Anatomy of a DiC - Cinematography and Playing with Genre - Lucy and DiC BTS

But also, like, you know, there's a swearing robot in this thing, but there's also a whole lot of heart, and I think that opening in particular was a really good way to drop us into Lucy's psyche before DiC comes in swearing and farting and blowing champagne corks in her face.
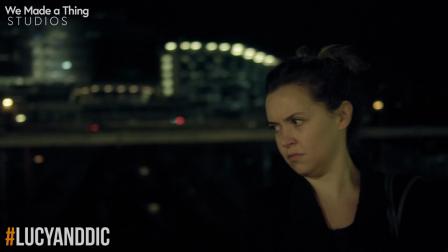Yeah. Well, because when she's out in the world, it's quite harsh and cold. She's getting jostled. She's very slouched.
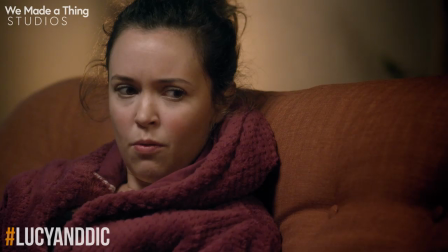She's alone. She's depressed. Then she comes up into this very warm and cozy space. Exactly.
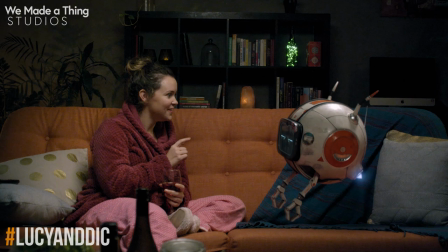Sort of all, Well, and also just, you know, the mechanics of filmmaking, you want to give the audience something to sympathize with that character immediately. And we can all relate to going home after dark and it sucks. Yeah. We all know what that feeling's like of like, oh, bloody hell.
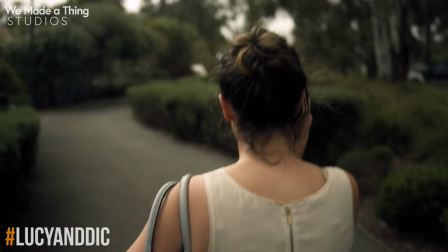Like, I'm going home and I'm tired. I'm just going to have to do all this tomorrow. And then, like, get pinged in the head. And you get home, yeah.
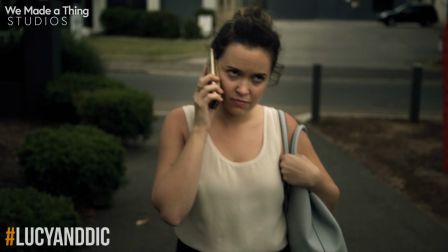And, like, there's something annoying when you get home. Yeah. But, yeah, like, I guess talk us through a little bit more. Like, so that sort of started it. But really, once we warmed into those later episodes, those genre jumps and flips were quite drastic depending on the episode.
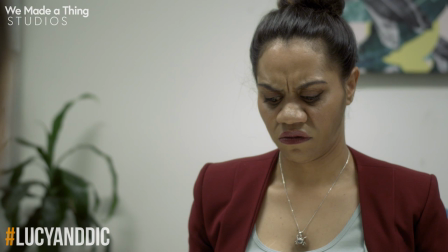I mean, you talked about the rebrand one being pretty crazy. The Office, her getting fired, that episode goes through crazy stuff in terms of interrogation, to standard office stuff, to flashbacks, like... Well, I think you talked about it working kind of seamlessly. Yeah. I think that comes from...
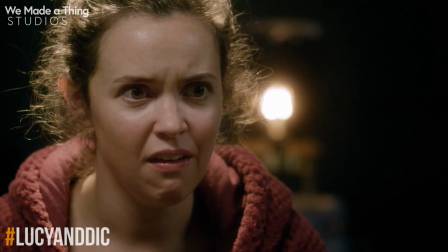Like, I wouldn't do that within a drama or another film, but the tone of Lucy and DiC is slightly cartoonified.
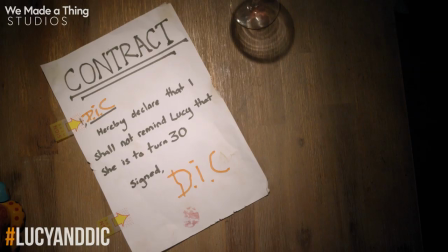Yeah, yeah. Mm-hmm. It's not full cartoon. And Lucy's performance is 10% more elevated than it would be in a standard film. So I think that extra stretch room allowed us to... Gotcha. Push to the ropes and be like, let's do a little Scorsese today. Yeah. Oh, let's take it a little bit, you know, law and ordery here and stuff like that. Right from the get-go, we always talked about Lucy and DiC having one toe sort of dipped in Looney Tunes logic, where, when people throw things, it whips like bang and smack and whack and bam and just little intensifiers.
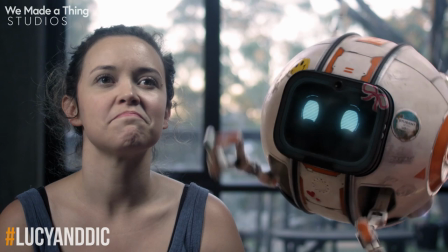It's there in the sound design. Yeah. When DiC throws his pen away, it goes, yeah, you know, everything but like the bin falling over and the dog barking. Yeah. You know. So, yeah, the Office episode, I was super keen to look forward to, I was really looking forward to, because, yeah, it had so many different things going on. It's this really manic sort of episode where, just Lucy is racing to keep up with what's going on. This thing has happened. Yeah. She doesn't even really know what's happened or why it's happened or how it's happened, and she's piecing it together. It's all happening faster than she can keep up. But yeah, we sort of shot it like a police procedural. Yeah. I was really excited. I'm like, this is an interrogation. This is one of those awesome bottle episodes, like from Law and Order, where they've got the guy and they're sitting him down like, all right, what really happened? Yeah. And you keep cutting back and forth between the scenes and a bit of a Rashomon-y thing as well, where, well, DiC's got his version of events and she's got her version of events. And it was an opportunity to really explicitly go into a subjective viewpoint in terms of the visuals.
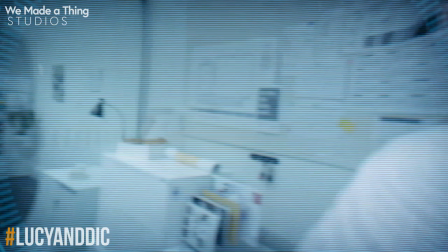But this episode in particular, we kind of got to do that because we're going into DiC's bullshit version of events.
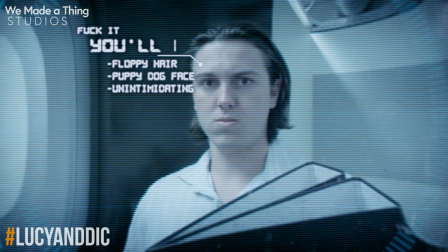Yeah. Or Lucy's bullshit version of it. So Lucy knows she's in trouble and she's trying to recount her story and keep us, and, you know, put a real happy, just like, I don't really know what's happened, but trust me, everything was normal. Yeah. Everything was great. I'm a perfectly well-adjusted person. Yeah. And so her flashback, very exaggeratedly, you know, is an attempt to portray that to her boss.
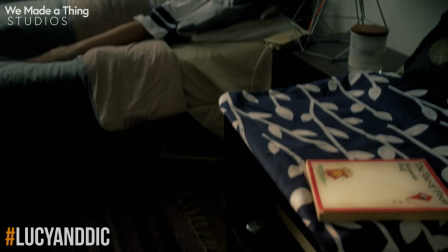It's all quite know? Controlled. So her flashback, because she also, in a way, when talking to others, would like to believe that she's in control of things.
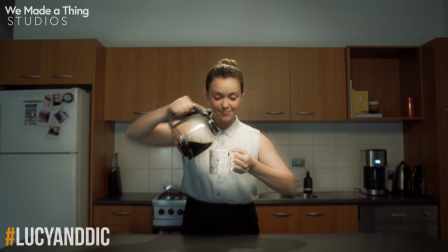So it's all on tripods and it's all on rails. Mm. So every move is like very controlled, very still, mechanical, and all of her movements are also mimicking what the camera's doing. So as the camera turns and twists, she also turns and twists with it. Like, it's all timed really nicely.
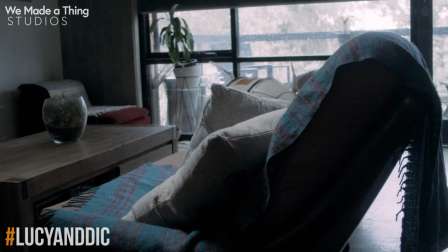Yep. But then when we got to DiC stuff, we went completely handheld and sort of like a weird Dutch tilt ankle,
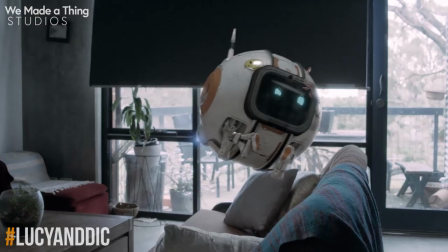and we come up with him and then we're following him in, and that's all desaturated and grainy in his, but it's all really glowy and shiny in hers.